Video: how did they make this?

Hello beautiful people welcome back to another video and today we're looking at some amazing work done by very talented people that are unfortunately not me but these are commercials and music videos that have really inspired me lately so we're gonna try to break them down find some information and behind the scenes so
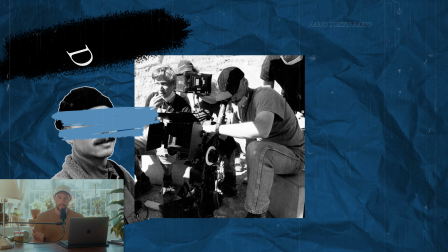[0:19]
let's get right in so first i want to look at this north face commercial it's shot by fabio tozzo i'm probably saying that wrong and directed by
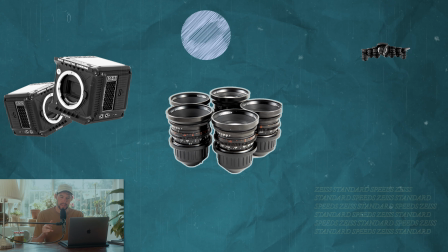[0:27]
Samuel Morris and this is shot on the Komodo with the size standard speeds it's only one minute so I think we're gonna look at it together and hopefully I don't get a copyright strike
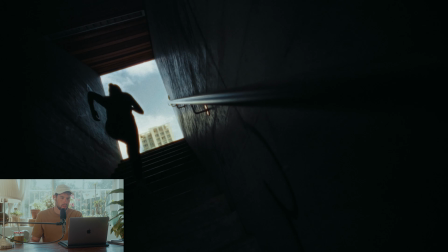[0:40]
hey darling I just wanted to make sure that you know I'm so proud of you
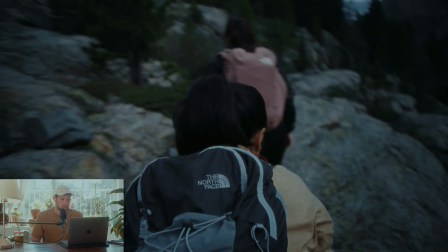[0:49]
beautiful POV I love seeing your progress that's what I mostly want to talk about all the B.O.B. shots,
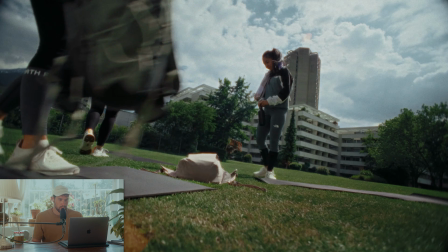[0:56] so take note and when you fail,
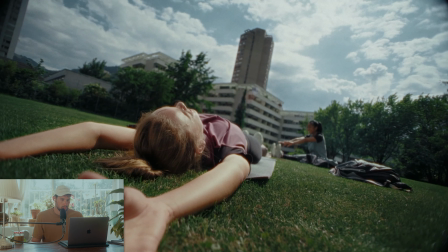[1:01] you choose to get back up, you really inspire all the people around you.
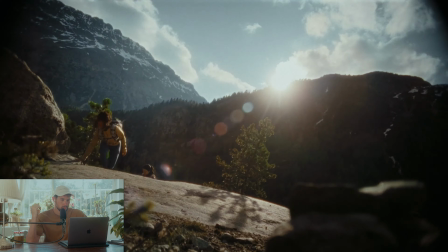[1:07] Beautiful flares, sound design, it's so good to see all your stories, to watch you grow,
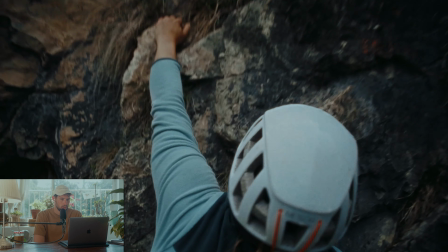[1:16] because you just never stop, you really never stop,
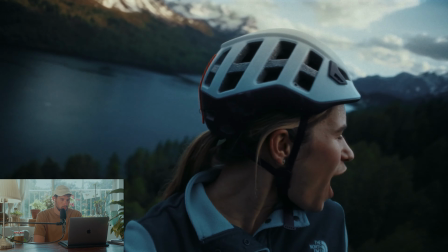[1:22] never stop.
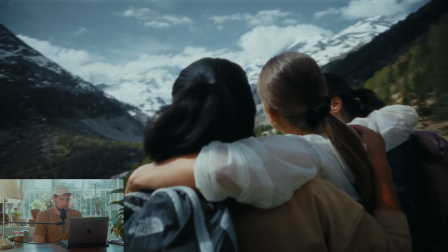[1:27] I love exploring, okay? Miss you.
Love it. So a very beautiful spot. I love everything from the music, sound design, the colors, and all of these POV shots are what really caught my attention.
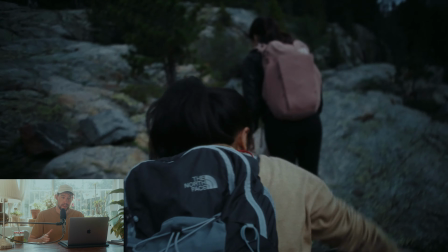[1:43]
And these are done with the Snoricam Pro, as well as the DIY rig that the team has built for this commercial.
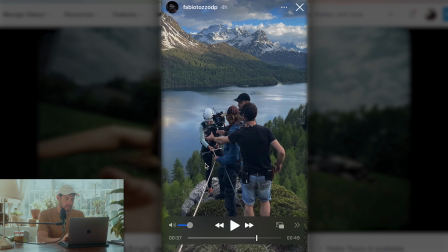[1:50]
So I managed to find some behind the scenes from Fabio's Instagram,
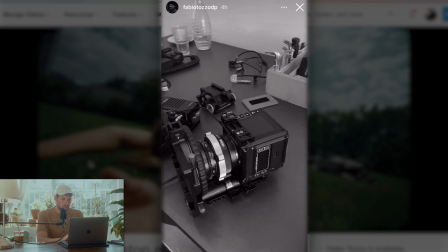[1:55]
and he was kind enough to let me use it in this video so we can see the red Komodo this is from like
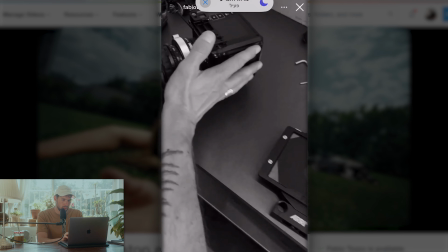[2:01]
I'm guessing testing before the actual shoot so perfect size for this kind of thing the Komodo and you
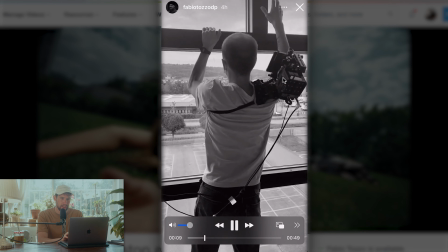[2:07]
can see they have it on this guy's shoulder there it's like a very DIY
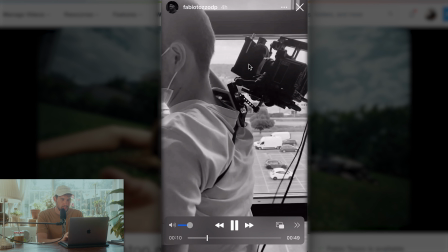[2:12]
sort of build and then in this one we can see
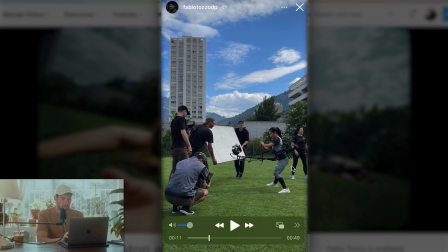[2:17]
the classical Snoricam the Snoricam Pro very very beautiful shot
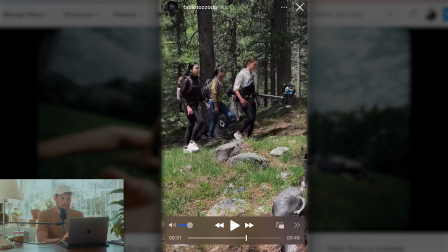[2:22]
over there and by looking at this behind the scenes and we can kind of assume that this was mostly just natural light this whole commercial it has a very natural feel and you can see this looks like a pretty small crew also on this previous
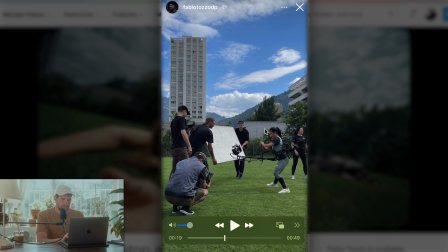[2:36]
clip we can see they're just like bouncing some light back into her face nothing fancy not easy but simple and very natural which I think this
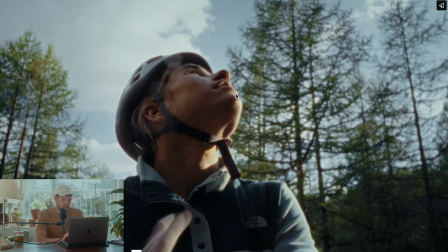[2:45]
whole commercial is the lighting here is just so beautiful but you can see how the Sun is just giving here this really really beautiful edge light it's a hard light but because it's you know we're just using it for the for the edge there it's still pretty nice because the side of the
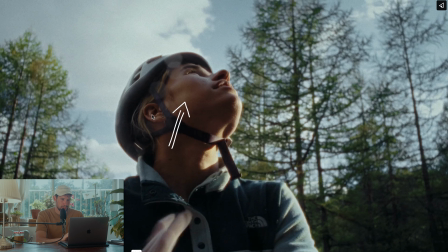[2:59]
face that is closer to the camera is uh bleeds pretty softly i'm guessing maybe there's a bounce there or maybe it's just the the natural light and the beautiful flare we have here pretty subtle but it just adds a little bit of interest there so a very very beautiful shot and i just
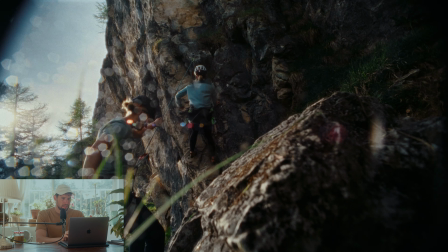[3:15]
love how there's all these crooked angles with the flares and you know nothing about this frame is like aesthetically perfect in any sort of way but
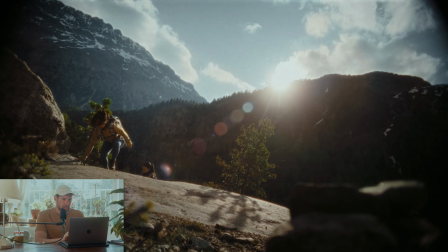[3:24]
that's what makes it so beautiful and there's a lot of these shots throughout this
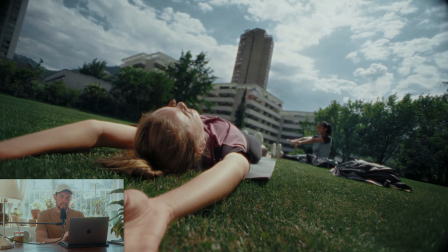[3:29]
commercial and I think it just really adds to the human feeling here you know to the natural beauty we're in nature, it's north face so I think the decision to go for these kind of shots using these lenses that
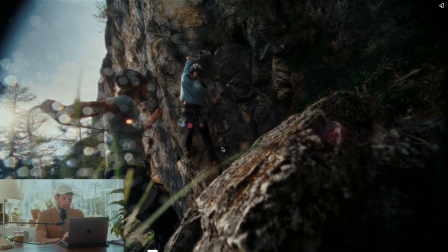[3:42]
give you this really beautiful character i mean look at all these flares i think that's a perfect choice for me for this project and yeah a very very beautiful commercial so next up we have this music video called number one candidate by ants live it's directed by tom emerson and the dp is isaac eastgate this beautiful video is shot on the aton xtr on 16 millimeter film obviously and the lenses they used were the elite Illumina, its size superspeeds and the Canon 11 to 165.
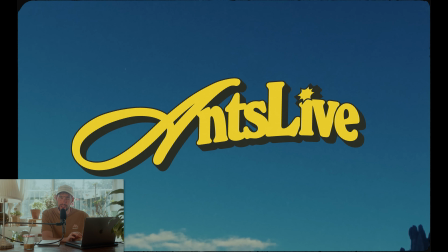[4:13]
So I think we can start by looking at this beautiful opening shot.
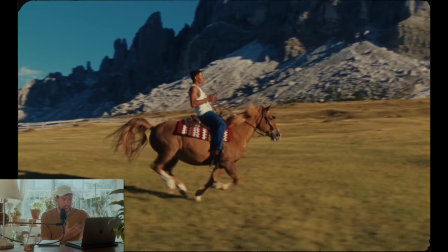[4:20]
So I think there's a lot of story behind this shot. This is Ant,
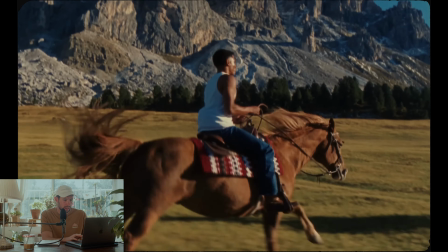[4:24]
like this is actually the artist and you know it's not a stunt person like he's
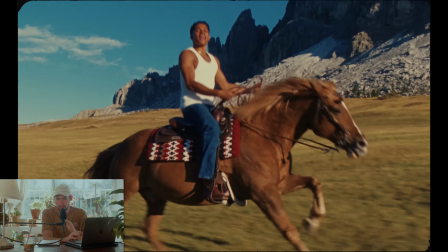[4:30]
actually riding the horse and he had zero knowledge of riding horses before this music video.
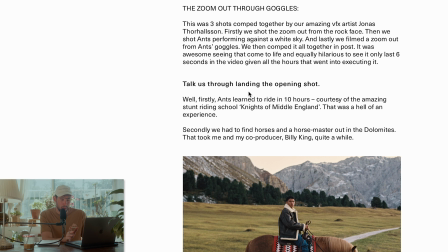[4:35]
So in the interview Tom Tom basically says that it took Ants about 10 hours to learn how to ride a horse for this shot and
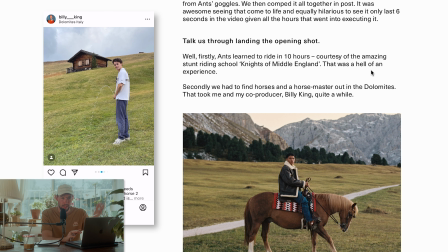[4:43]
basically they had to find like horses and a horse master in the Dolomites in Italy to be able to pull this off which took quite a bit of
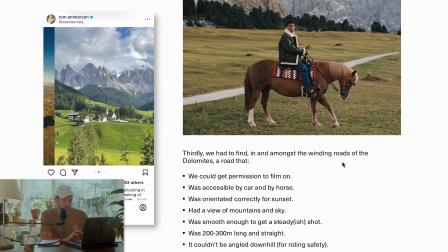[4:51]
time and then Tom also says just finding this road where they
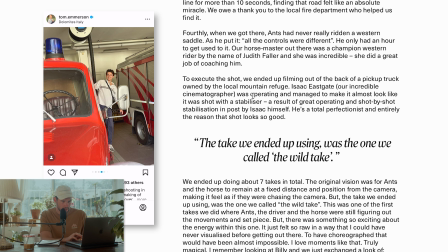[4:57]
shot this shot was really really difficult so the way they filmed this was out of the
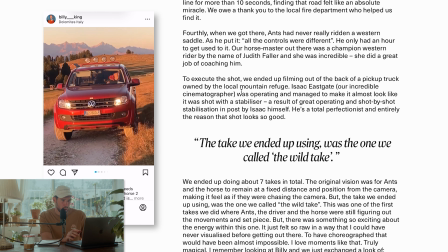[5:02]
back of a pickup truck I'm guessing just holding the camera handheld by Isaac
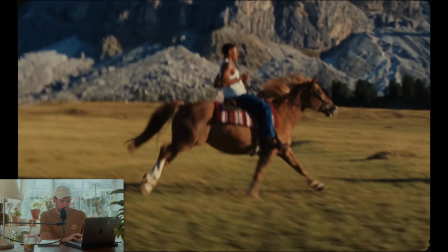[5:08]
the DP and this is pretty surprisingly steady for shooting out of
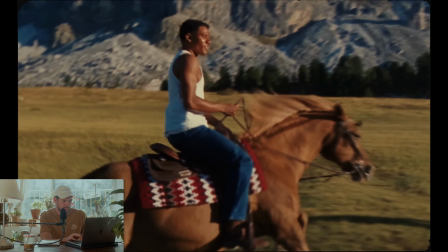[5:14]
a pickup truck and I think this is like such a powerful way to start off the video
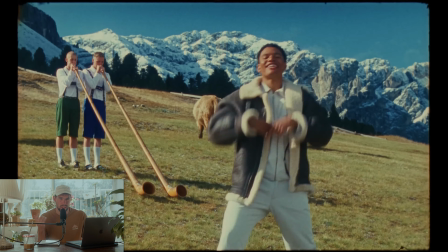[5:18]
and this whole music video just looks like a painting snowy mountains behind
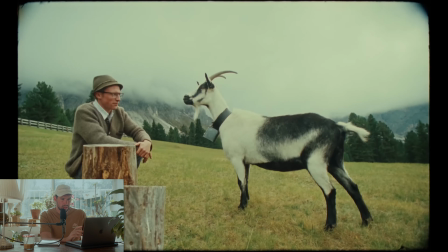[5:24]
the grass the animals the colors are absolutely amazing they're shooting on film that's for one but then also obviously the colorist is Joseph Bicknell which is one of the if not the best like colorists out there from company 3 and there's a lot of beautiful shots in
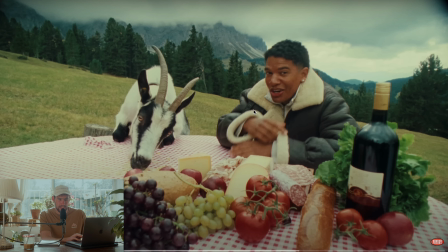[5:43]
this music video we're not gonna go through all of them but this is one that I really liked just feels very rich with all of these things in the frame the goat all of the food on the table there the slanted angle the vignette that we have just so much
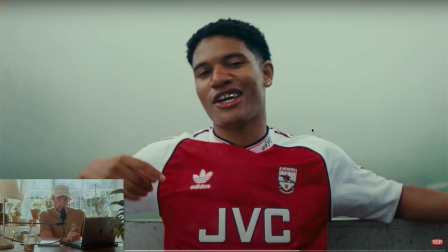[6:02]
character and richness in this frame this one personally I also really liked I noticed
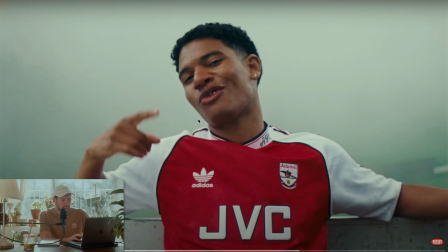[6:07]
that I really like the color red lately and this one I don't know why it's just has
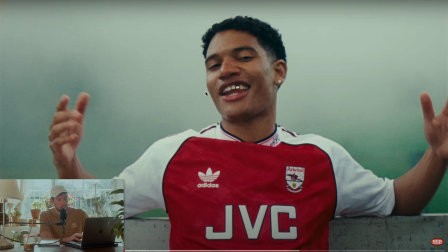[6:12]
a lot of depth I think it's the the color is just really on point the whole frame is a bit on the cooler side of things and the red just pops out so beautifully and it creates a beautiful contrast with the cooler tones in the frame this shot is also full of character
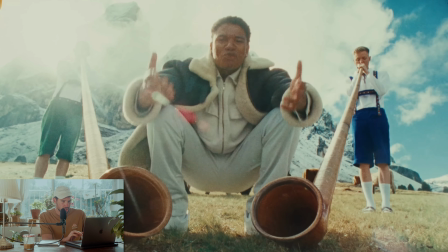[6:28]
with the flare the wide angle the composition just great this one i also really liked again with the pop of red
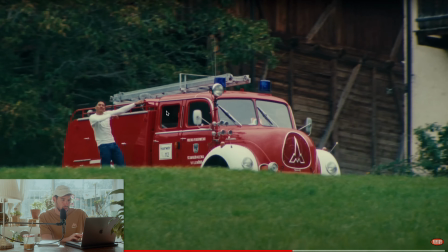[6:37]
and the amazing richness of the greens in the background and also like a very unique kind of
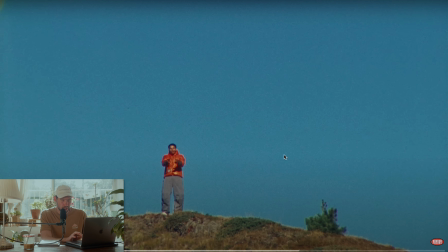[6:44]
angle i really liked that then there's some cool transition shots the first one is over here with a simple whip
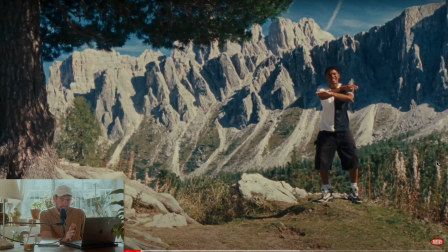[6:53]
pan then there's this scene which is just match cuts between different takes which is very simple in concept,
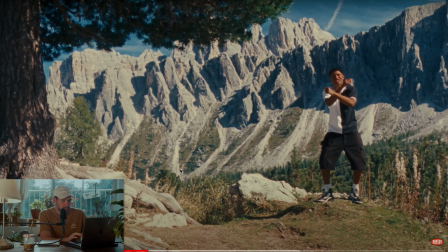[7:01]
but when you watch it, it's pretty impressive.
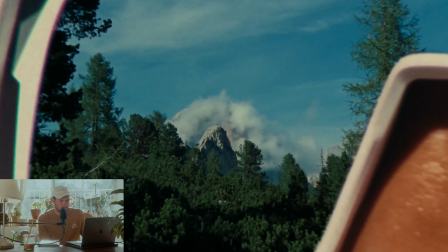[7:04]
Then there's that shot, which is zooming out and into this cool transition.
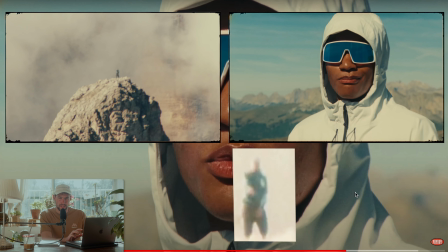[7:12]
And that is basically three shots combined. One is zooming out of the mountain, one is zooming out of the goggles,
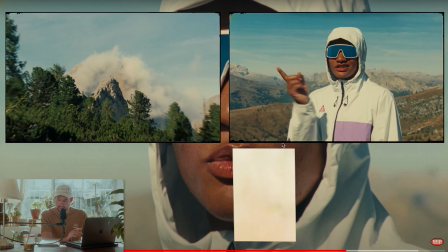[7:20]
and then one of the artist just performing against a white
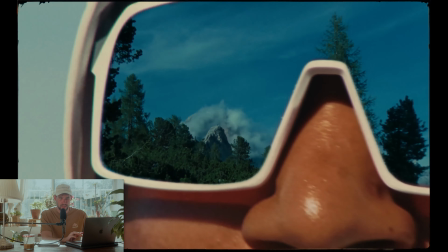[7:25]
sky. and then it's just composited together into this one cool transition
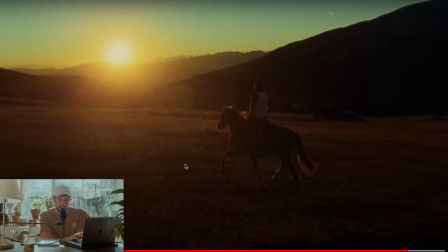[7:30]
then riding off into sunset and that is
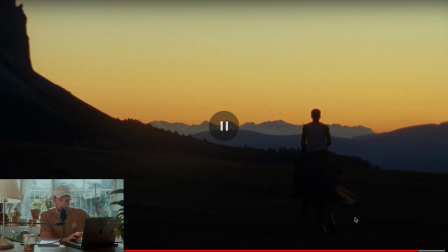[7:34]
the end very very beautiful and this last commercial I couldn't really find a lot of information about so let's just quickly go over what I liked about it but it's a commercial for QuickBooks it's shot by Mauro Chiarello and it was directed by Ian Ponce Jull
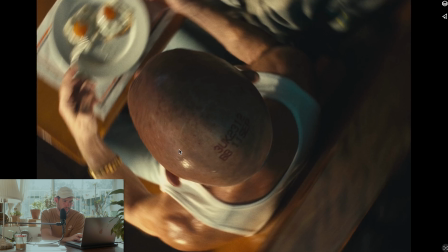[7:53]
so straight away we're starting with a pretty insane shot for this opening